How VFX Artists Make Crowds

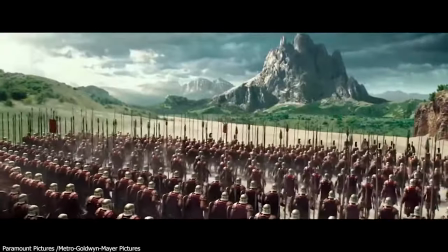4:06 With Gollum, the film's VFX team was able to populate the vast landscapes of Ancient Greece with armies
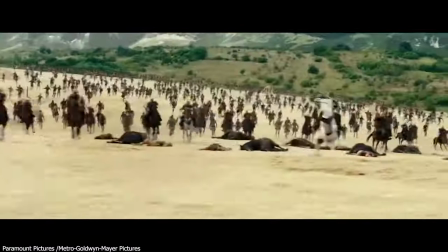4:13 comprising thousands of soldiers without having to animate each one individually.
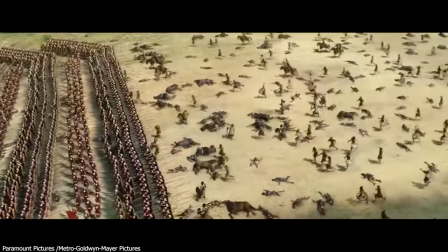4:19 The software helped ensuring diverse behavior among soldiers so they didn't appear like mere duplicates.
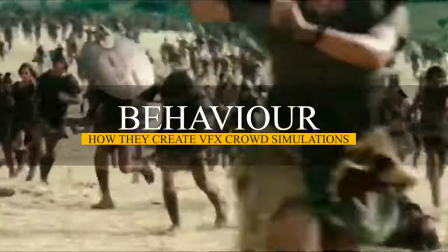4:27 But one thing that makes a crowd of characters look like a crowd is actually its behavior.
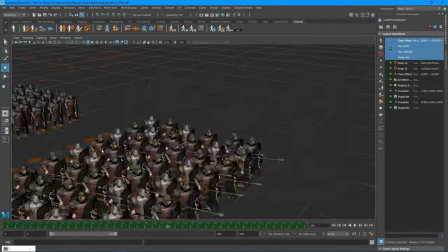4:33 This means how each individual in the crowd moves and reacts to its surroundings and environments and the forces applied against it.
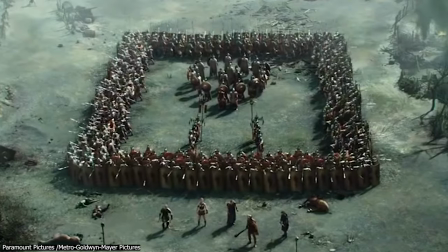4:42 Golo's behavior system allowed the FX teams in Hercules to craft varied behaviors for the soldiers and their entities.
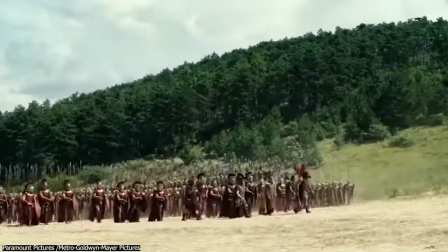4:49 For example, infantrymen could be made to march, run, fight,
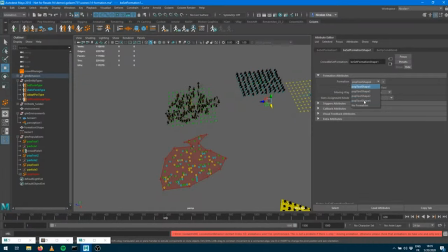4:54 or fall, while cavalry units had their own unique set of animations.
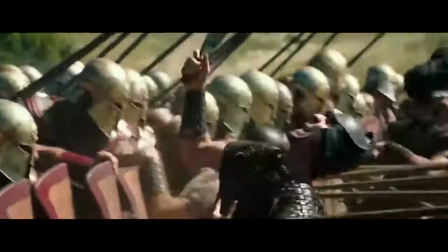4:59 The interactions between different units, like clashes between two opposing forces,
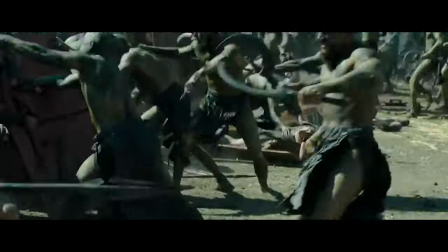5:04 were more dynamic and realistic because of these behavior controls. Integration with other VFX elements is also something that needs to happen,
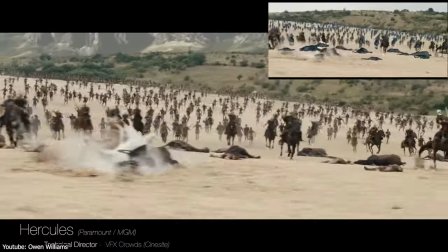5:13 where crowd simulations need to be integrated seamlessly with practical effects, in addition to other VFX elements and live-action footage.
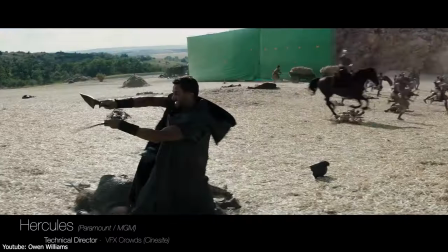5:23 For instance, in scenes where practical effects or real actors were present in the foreground, ground,
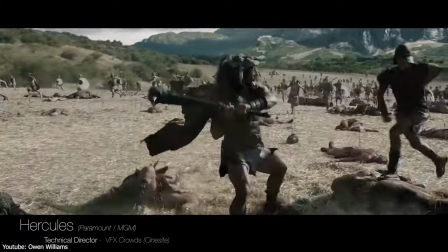5:28 Gollum simulated crowds filled the mid-ground and background, creating a grander scale.
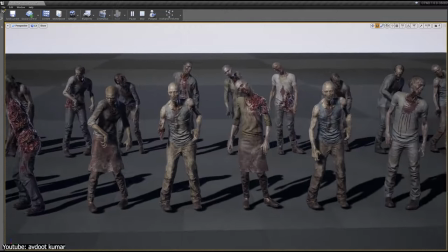5:37 VFX artists, in general, use a ton of techniques that makes creating the illusion of crowds believable,
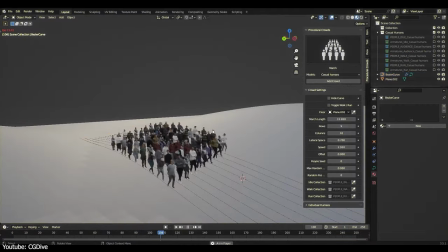5:43 in addition to being fast and affordable at the same time. One of these techniques is variation and randomization.
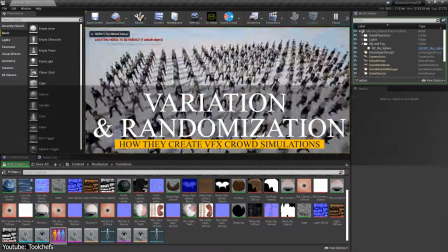5:53 So, to avoid the copy-paste look, artists introduce variations in characters' appearances like clothing,
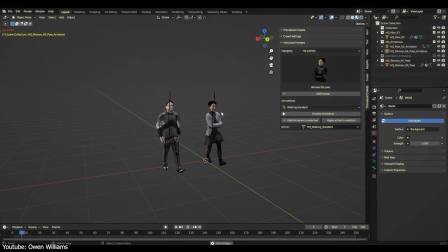6:00 size, color, and so on in addition to their behaviors.
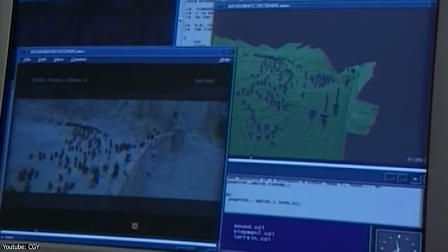6:04 Random seed values can ensure that not every agent behaves in precisely the same way, as you can see in this scene.
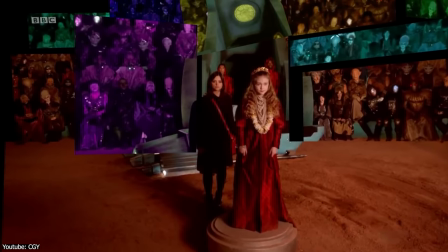6:12 This means that variation and randomization are pivotal for making simulated crowds appear realistic and believable.
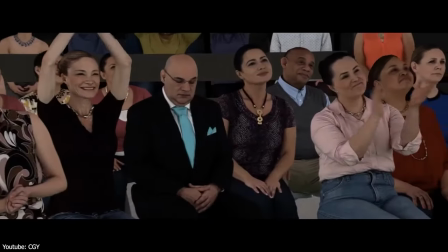6:20 Without them, crowd scenes can appear artificial, As if the same individual character has been merely duplicated across the screen, which is not good.
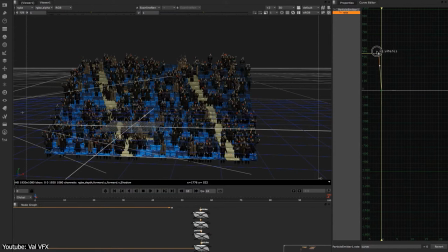6:29 But believe it or not, sometimes VFX artists take kind of lazy shortcuts by shooting the same people in the crowd and they
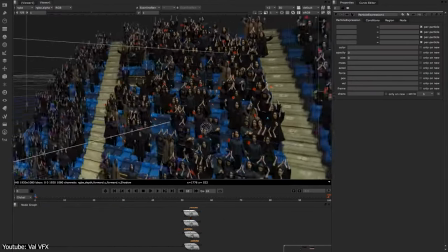6:36 do it multiple times in the same shot or they duplicate the same character without changing their clothes.
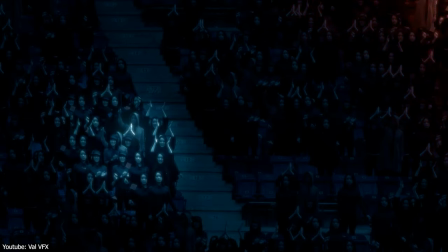6:42 Also in addition to their color size and so on. Which is really lazy and sometimes you can spot it easily.
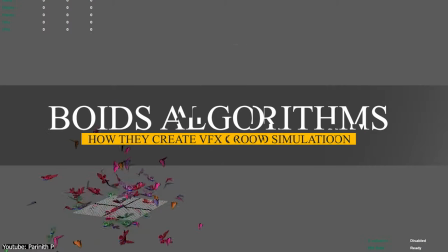6:51 Also, one of the most important techniques is Boid's algorithm.
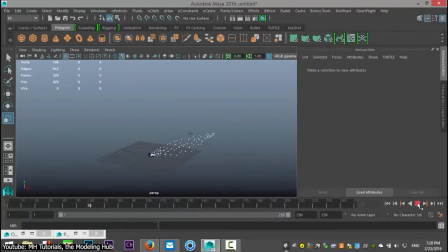6:55 When creating a swarm of fish, for example, or a flock of birds, VFX artists usually rely on void algorithms.
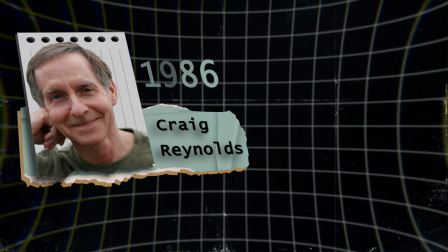7:03 Proposed by Craig Reynolds in 1986,
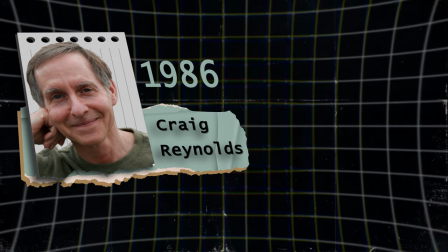7:06 it basically follows three basic rules which are separation, alignment, and cohesion.
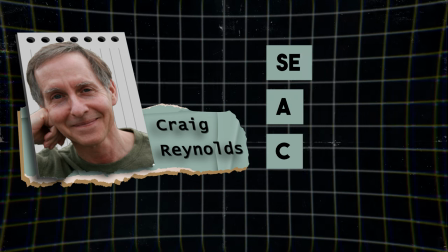7:12 And these govern the movement of each void, to make it look as believable as possible.
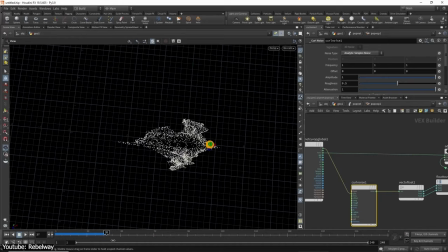7:17 But the thing is, this algorithm has been adapted for various crowd scenarios beyond just flocking.
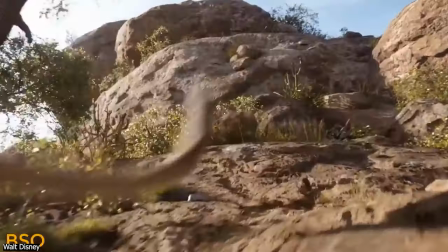7:24 Now, going back to the iconic Wildebeest stampede scene, which is a prime example of Boy's algorithm in action,
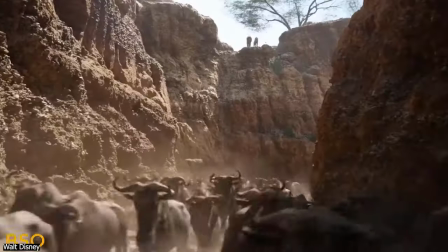7:31 where young Simba is trapped in a gorge with a herd of Wildebeest running down.
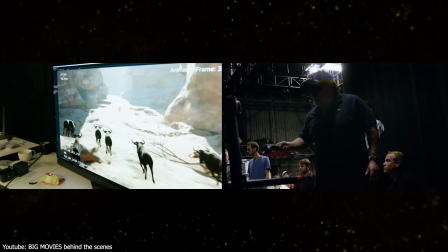7:36 Crowd artists face the challenge of creating the illusion of hundreds or maybe thousands of Wildebeest running together,
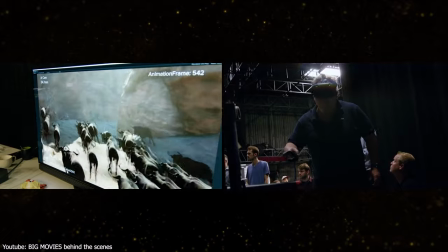7:43 with each animal avoiding collisions with each other, While also following the general flow of the herd,
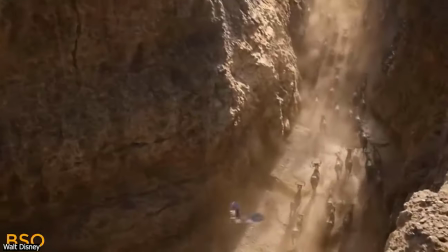7:49 manually animating this would be a nightmare and immensely time-consuming.
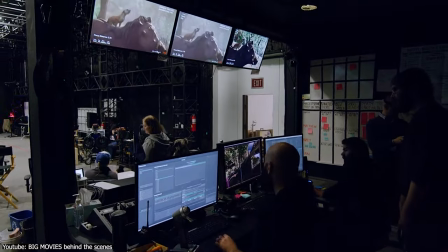7:54 And to solve this problem, the visual effects team at Disney used Boyd's algorithm to simulate the movement of the wildebeests.
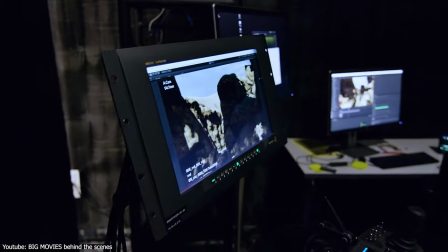8:01 The algorithm with its principles of separation, alignment, and cohesion allowed the movements of the animals to be realistic.